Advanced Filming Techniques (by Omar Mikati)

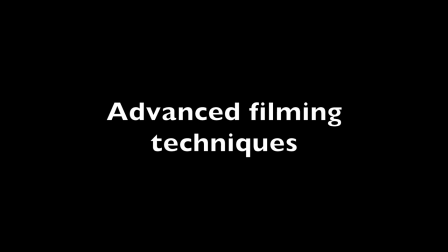Hey guys, I'm Omar Mikaudi and I'm going to be talking about some advanced filming techniques you can use to make your videos better.
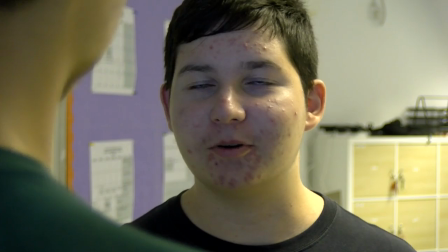The first technique I'm going to be talking about is an over-the-shoulder shot. Here you should position the camera right behind someone's shoulder as they're looking at someone or something.
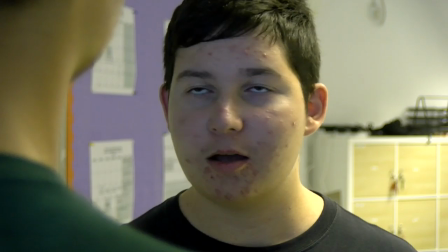And the foreground would be adjusted to be blurry while what they're looking at would be clear.
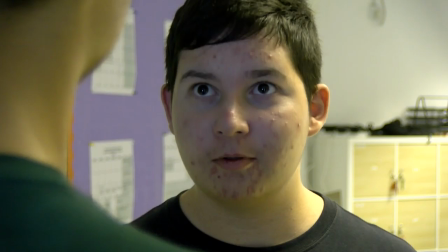This creates a sense of intimacy with the viewer.
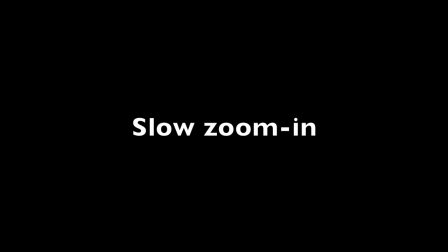And when combined with a zoom-in shot, a slow zoom-in, it can look really professional. which leads me to talk about the slow zoom-in shot.
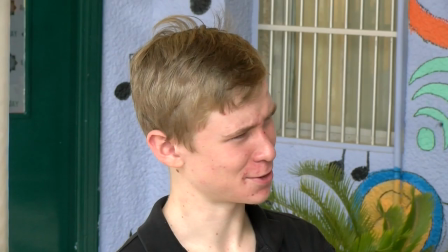In a slow zoom-in shot position the camera steady while slowly zooming into someone's face.
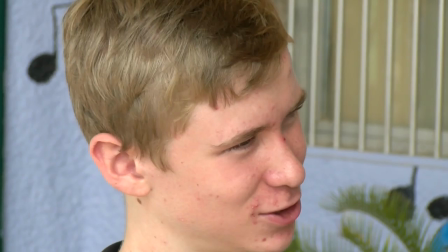This can create a little bit of tension depending on what what you're trying to convey and as stated before when combined with an over-the-shoulder shot it can create a really dramatic professional scene.
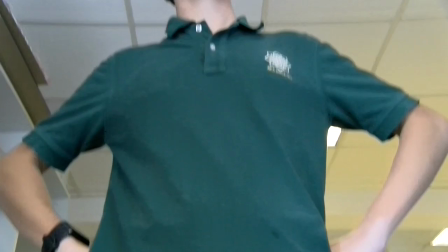Next one I'm going to be talking about is a tilt upward shot. Here you should position the camera on a tripod so that the horizontal axis is fixed and
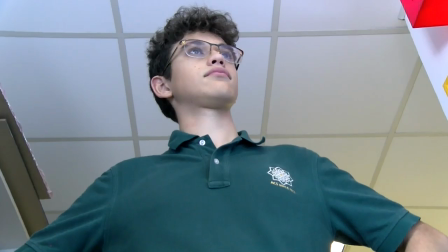pan upwards to reveal the person or subject you're filming. This creates a sense of size and importance.
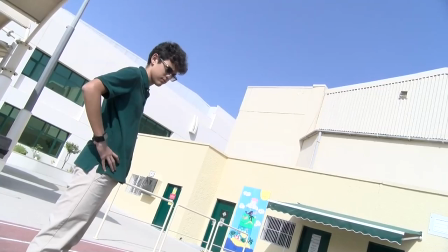The final one I'm going to be talking about is a Dutch angle. Dutch angles are commonly used in photography and to certain extent filmmaking purposes.
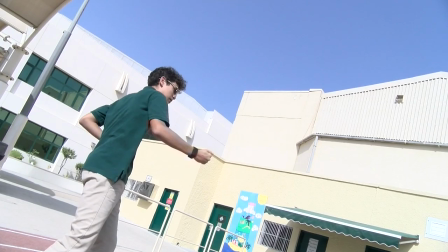They can create a sense of unease and disorientation within the viewer. They can also be used to create a dramatic effect. thanks for watching I hope
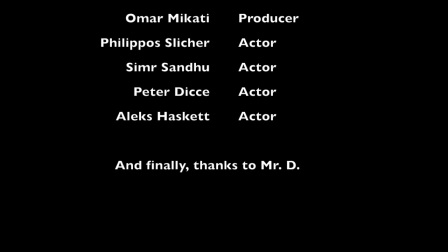you found this video helpful and may be able to apply some of these techniques into your own videos